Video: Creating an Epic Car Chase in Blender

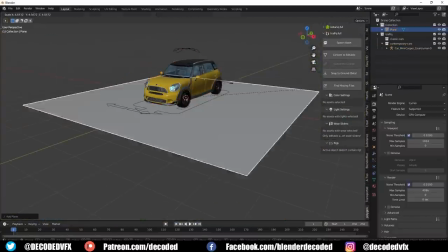[4:22]
This add-on doesn't calculate most of the car movement other than the wheels, but it's really simple to use.
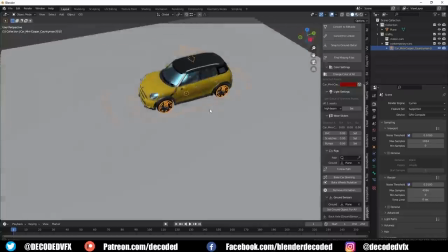[4:30]
You just parent the armature to the different parts of the car, and then you set a curve for the path of the car, and you select the mesh that you want to be the ground,
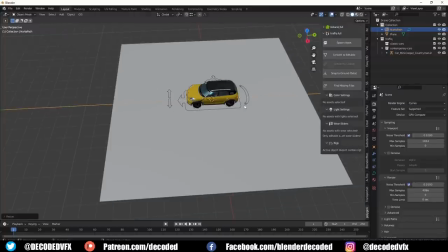[4:38]
and the wheels will automatically stick to it. Then you can just manually animate the chassis of the car as it drifts and rolls around the corners,
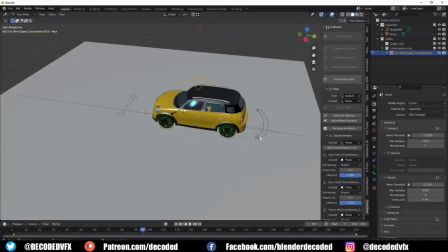[4:46]
and all of the movement of the car and the wheels are calculated for you.
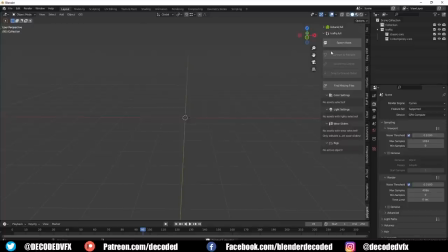[4:52]
I found out in the middle of this that the newer version of the Traffic add-on actually includes the rigger car armatures on all the vehicles automatically, which saved me a little bit of time because I didn't have to rig all the cars. The little gun that pops out the side of the car
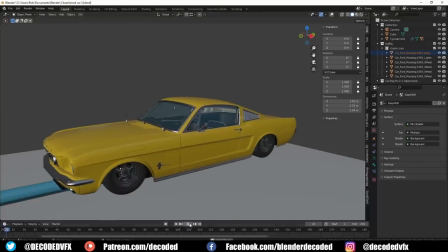[5:06]
was actually really easy to do. I just cut a hole in the side of the car mesh and I made this really quick and dirty gun object.
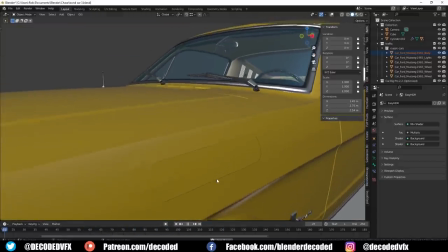[5:13]
It's got this little mechanical arm so that it moves out into position.
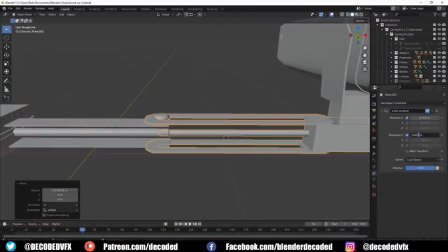[5:16]
There's no fancy rigging here or anything like that, I just used a few constraints to make sure that each one of the parts would only move or rotate in the way that I wanted it to.
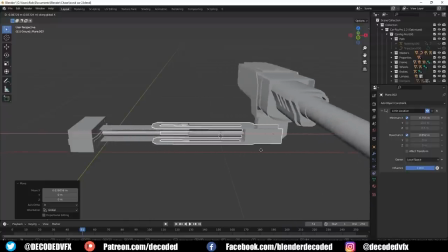[5:25]
So when it's time for the gun to appear, the keyframe is set on this panel opening,
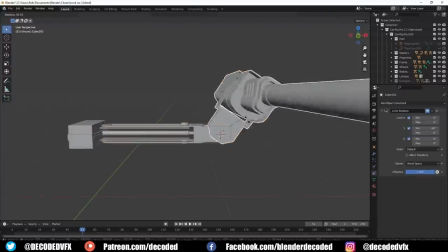[5:31]
then there's another keyframe to extend the arm, and there's a rotation keyframe on the gun so that I'll rotate into position.
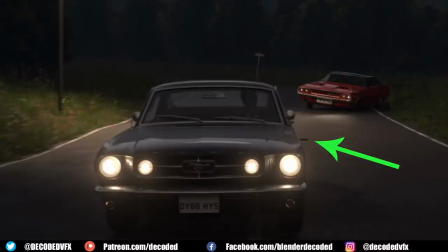[5:39]
There's actually a mistake on some of the shots where the gun is just pointing out the side of the car for some reason. I don't really know how that happened, but I only noticed it when I watched the animation like for the 10th time or something, so it wasn't worth re-rendering all those shots.
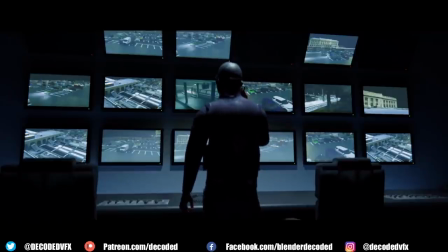[5:54]
One of my favourite shots was the guy in the security room, and it was actually one of the fastest and easiest shots to create.
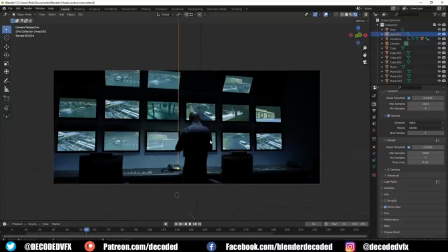[6:01]
I just added a plane for the wall and for the floor, then I used this Mixamore character with the animation that I downloaded from there for the guy.
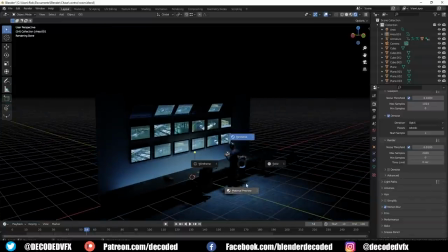[6:09]
There's a few cubes on the wall to be monitors, and there's one or two random objects I downloaded for control panels and things like that.
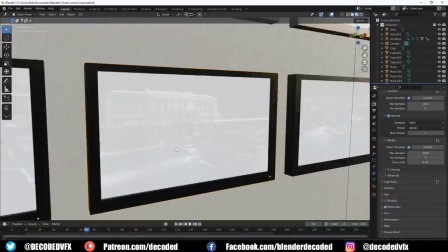[6:18]
To make the images for the camera feed, I knew that I would need loads of different renders of the car park.
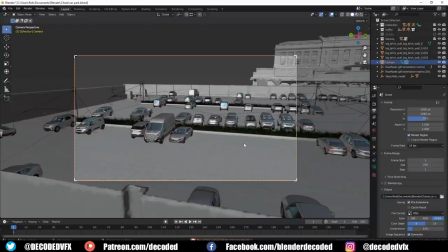[6:23]
The easiest way to do that was just move around the car park with a camera and set a new location keyframe for every spot on each frame.
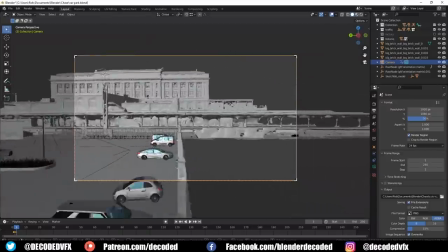[6:31]
Then I just had to render out a whole sequence of these frames and I could leave my computer and it would go around all these different locations and render out each shot.
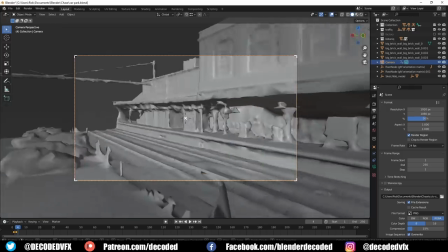[6:39]
I didn't have to manually save each render and move into a new place, save each one.
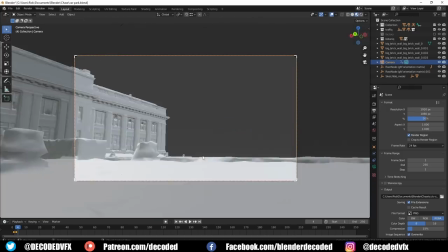[6:44]
It just did it all for me.
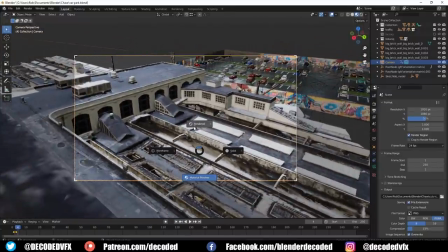[6:47]
To make the radio stick to the hand of the security guy when he lifts his arm up, I just used a constraint.
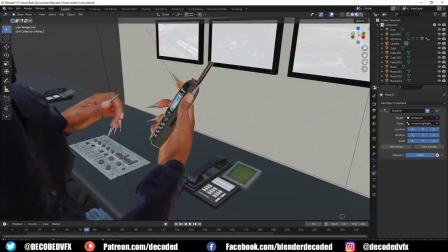[6:53]
I just linked the radio mesh to the bone that's inside his arm, and then wherever he moved his hand, the radio would go with it.
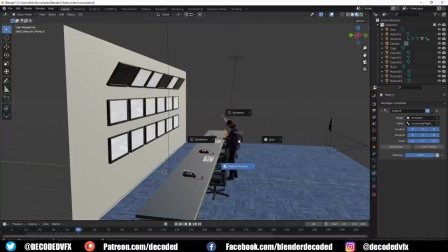[7:01]
Why is he using a radio when he's obviously wearing an earpiece? I don't know, but you can't actually see that in the render, so it doesn't matter.
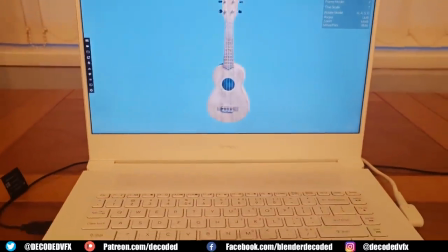[7:08]
I didn't actually notice the earpiece until I viewed the mesh with the Spatial Labs 3D mode enabled.
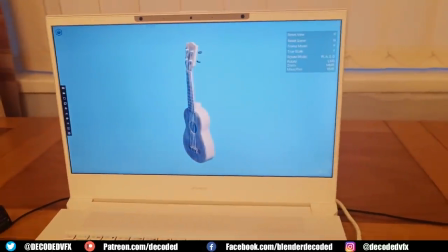[7:13]
It has this really cool feature where it'll track your eyes as you move around the screen.
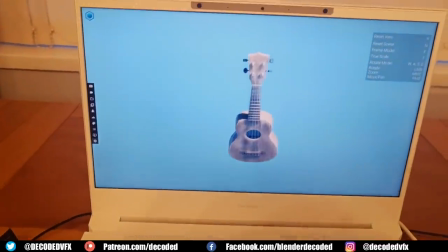[7:16]
So not only do you get a stereoscopic 3D experience, but the model actually moves around to match your perspective in real time.
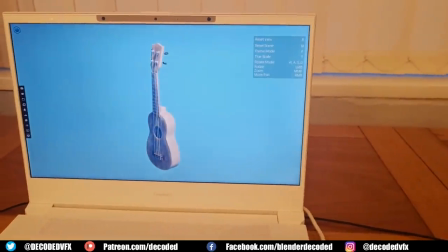[7:23]
Basically, it feels like you've got this window into a 3D world and you can actually kind of walk around or look around the objects and you can see them from different perspectives.
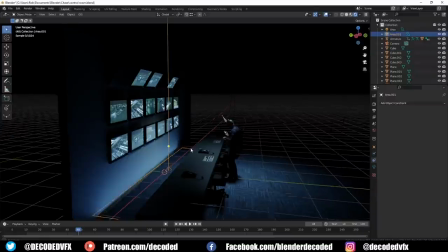[7:32]
It's very cool. So finally for this shot, to make everything look a little bit more dramatic,
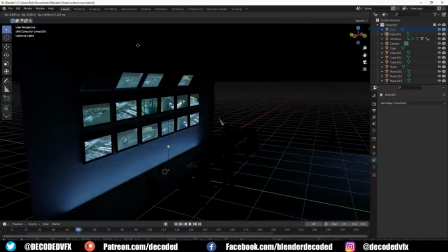[7:39]
I just stuck a light behind the desk shining up on the wall, and then I put another area light just behind the guy,
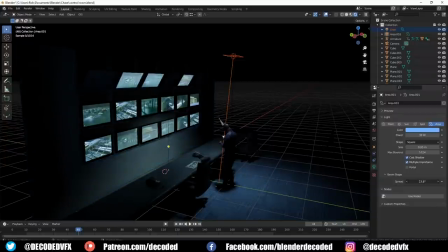[7:45]
just above him. I reduced the beam size a little bit on the area light, which kind of turns it into a makeshift spotlight. It's a really good way to add some separation between foreground and background elements. Here's a cool little trick for lighting dark scenes.
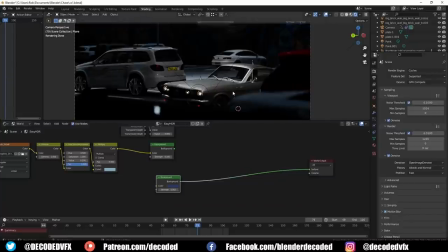[8:00]
A black background obviously looks very boring, especially when most of the objects are shiny reflective cars.
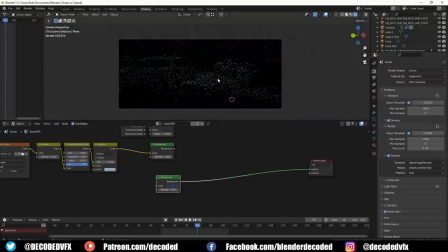[8:07]
But if we use a HDRI to light the scene instead, we'll see the actual HDRI image in the background, which is not what we want.
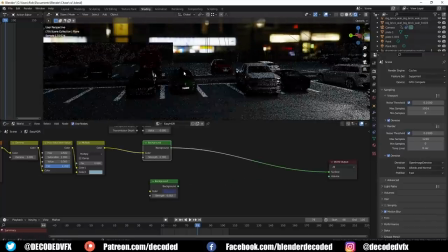[8:16]
So we can get the best of both worlds here by going into the World Shader Editor and mixing a base color with the HDRI.
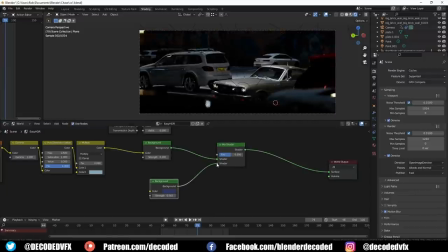[8:24]
We can add the light path node and use Is Camera Ray as the mix factor.